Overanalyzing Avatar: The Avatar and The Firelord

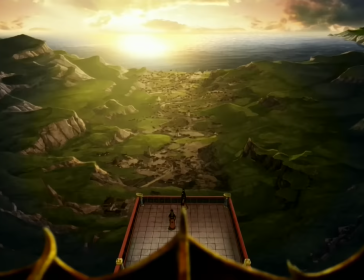On top of that, it's sunset in this shot, and the Fire Nation capital looks towards the east if you're looking out towards the water.
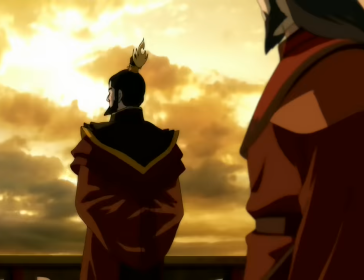So I wonder where this is in the Fire Nation. Obviously the West Coast, but it seems like Roku probably lived here for a time if he's getting married here.
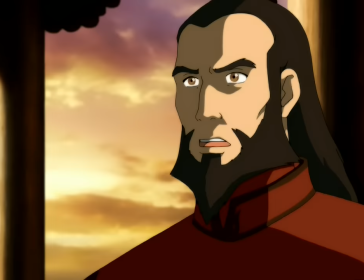We should share this prosperity with the rest of the world. In our hands is the most successful empire in history.
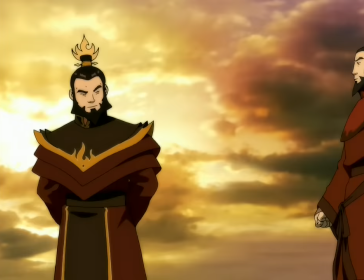It's time we expanded it.
I can buy that, honestly.
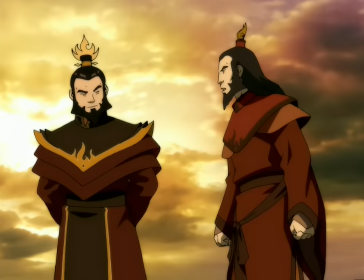We've seen Sozin be largely good-natured and opportunistic to this point, which helps make this feel more grey than just a straight turn to evil.
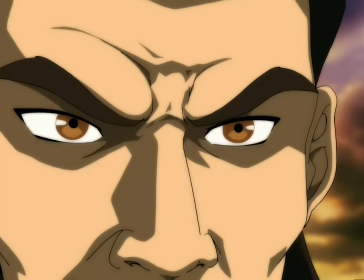I don't think Sozin had bad intentions with this plan when it started, but obviously things change.
Don't do this, Sozin.
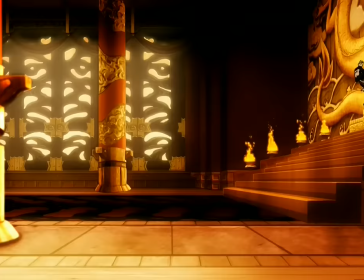Don't challenge me. It will only end badly.
Oh shit, hold on, Sozin's nuts?
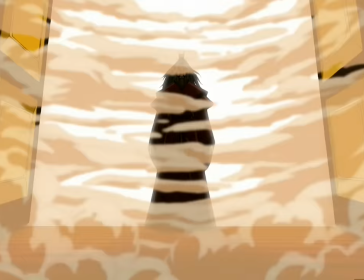That's a lot of fire for a non-comit enhanced bender. That's some Zhong Zhong shit. This is one of my favorite little details that goes totally unmentioned and can totally go over a viewer's head.
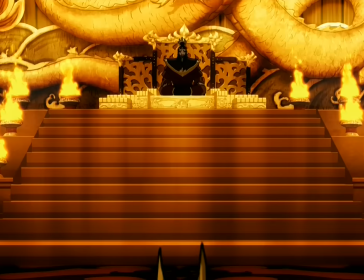Have you noticed that Sozin's throne room isn't the throne room that we've become acquainted with the Fire Lord using?
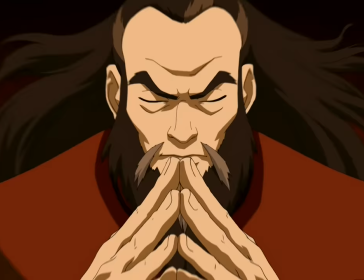Sozin has a more traditional one when compared to the burning one that Azulon and Ozai use. And you want to know why?
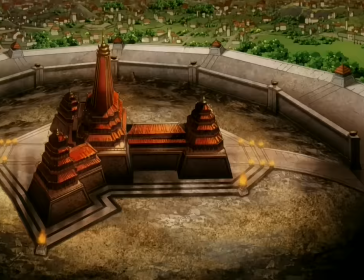It's because Roku fucking obliterates Sozin's throne room right here and they had to make a new one.
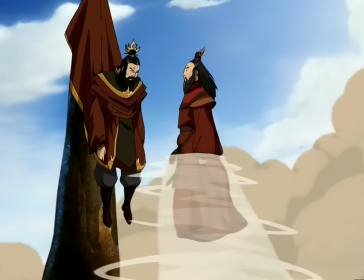Even a single step out of line will result in your permanent end.
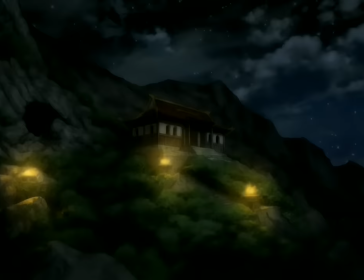Oh, it's gonna be tricky getting him down from there, innit?
Sozin and I didn't speak or see each other for 25 years after our battle.
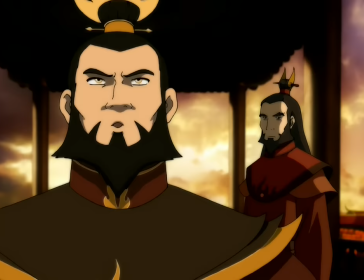Alright, this is a big one. You gotta focus up You gotta dial in because this isn't gonna be the easiest thing to follow in the world I've done the
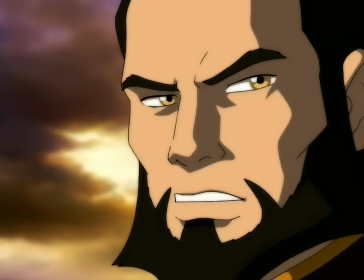math and it turns out that Sozin is very very old when he dies like older than you would think Alright,
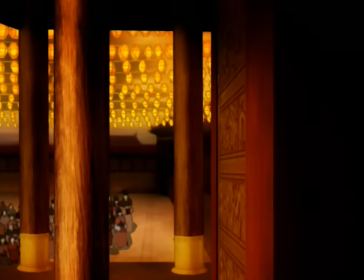so lock in here we go at the start of this episode.
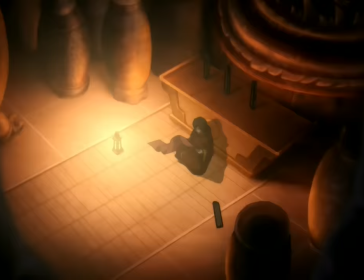It's shown that Roku and Sozin share a birthday There's 16 at the start of the episode Sozin then states Roku didn't return home for 12 years while
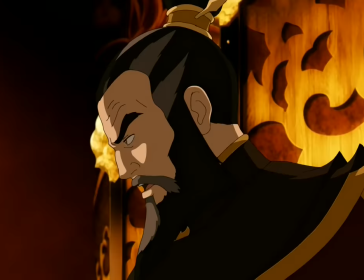he traveled and learned the elements making the both 28 at the time Roku marries and Sozin proposes the expansion of the fire nation the next time
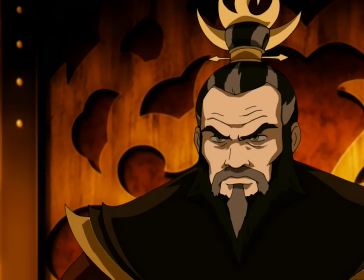skip is only revealed to be quote many years but looking at the two physically, graying hair and wrinkles,
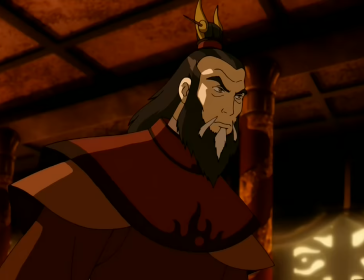I'd think around the 40 to 45 years old range would be a fair guess, and that's undershooting it, if anything.
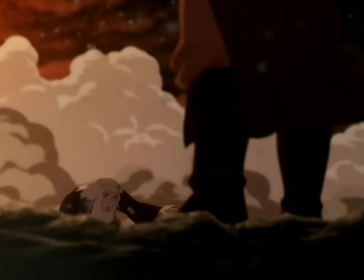So it's around that age that they have their duel in the throne room. The final time skip is 25 years, according to Roku, putting them both at 65 at the youngest at the time of Roku's death.
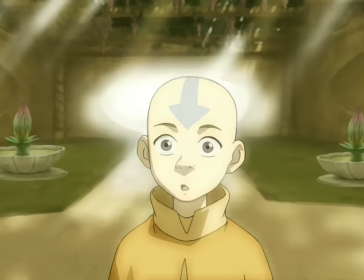Aang lives out the first 12 years of his life with only the idea of war being on the horizon, and Aang is born immediately when Roku dies.
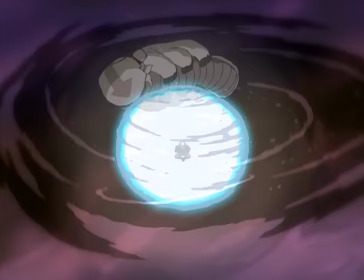Aang freezes himself in an iceberg at 12 years old, making Sozin 77 at the time. I'll assume that the comet arrives very shortly after Aang runs away, within a year.
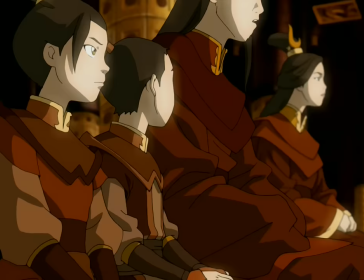It could be more, but we're trying to give Sozin the benefit of the doubt here. So that puts Sozin at the age of 77 at the youngest when the comet arrives.
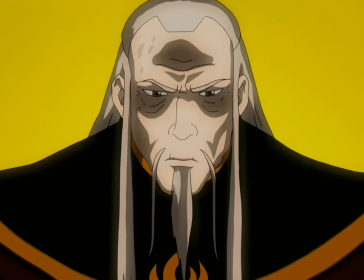Okay, now here's the real shit. In the episode Zuko alone, we're shown Zuko, around the age of 10, at the end of the reign of Fire Lord Azulon, Sozin's son.
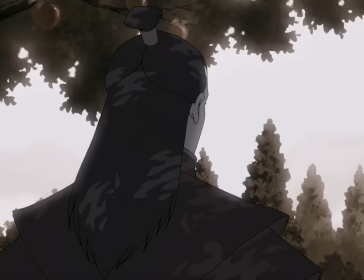So that places these events around 5 or 6 years before Aang comes out of the ice, which is agreed to be 100 years.
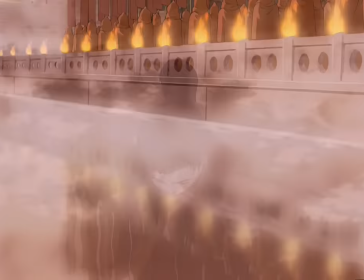So this is about 95 years after Aang goes in the ice.
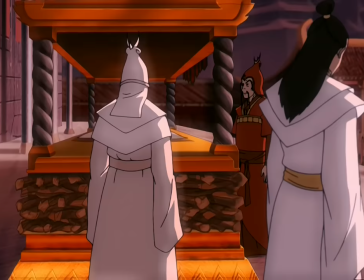At Azulon's funeral, it's said that Azulon served as Fire Lord for 23 years, until his death, setting the precedent that the Fire Lord rules until his death.
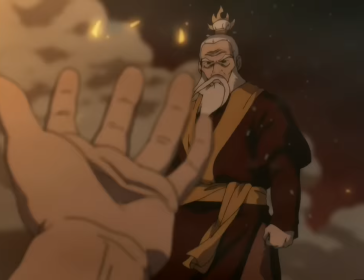Meaning, 95 years, subtracting the 23 years of Azulon's rule, leaves us with 72 years of Sozin still ruling as Fire Lord after he leaves Roku to die.
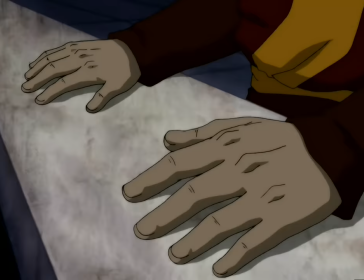That puts Sozin, at his youngest, remember I've undershot everything to a reasonable amount, at 149 years old at the time of his death.
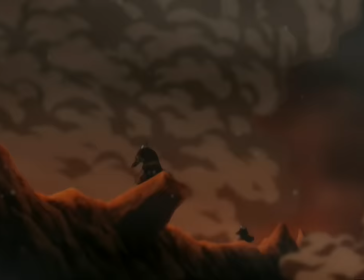And yes, I know this has been retconned, the creators made Azulon's rule way longer with some hindsight, But I'm not analyzing what the creators edited after the fact.
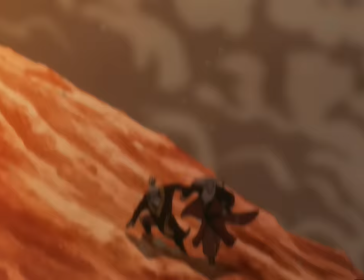I'm talking about the 61 episodes they put in front of us. So I don't care to hear about this retcon talk.
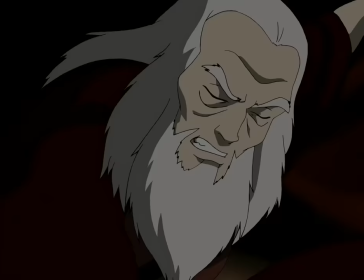I like that even though they show Roku having seriously aged here, they immediately have him leap out of bed and get into position to show he's not some feeble old man.
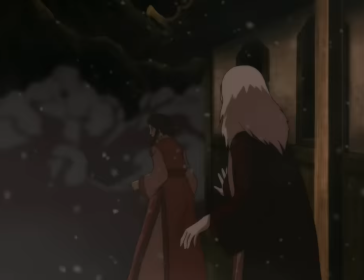Good visual storytelling. Okay, this is a really weird thing to include, right? It very specifically shows the royal artifact being left here on the ground as both Roku and Ta-Min flee their home.
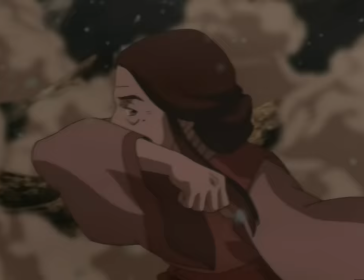And only minutes after this, their home is buried in volcanic ash. Roku's got his hands full this whole time, so unless Tommen remembers her husband's headpiece and turns around to go get it,
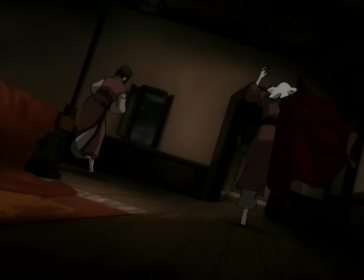therefore running towards an actively exploding volcano, I don't see any way for this to not be buried along with the town.
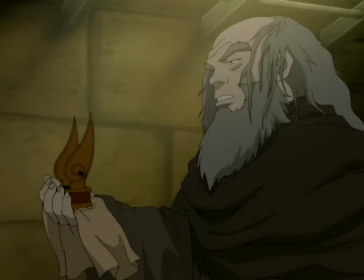But Iroh has it at the end of the episode, so why include this shot? It's really strange. This scene is great.
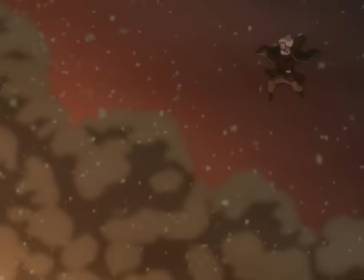We haven't gotten to see a fully realized Avatar strut their stuff since Kyoshi. And since we're more familiar with Roku, it feels even better.
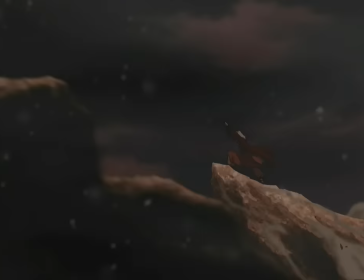A really cool payoff to seeing a summarized version of Roku's Avatar journey. You'll also notice that in this shot, Roku didn't just make a way to the top of the volcano with this move, He actually raised the whole ass wall.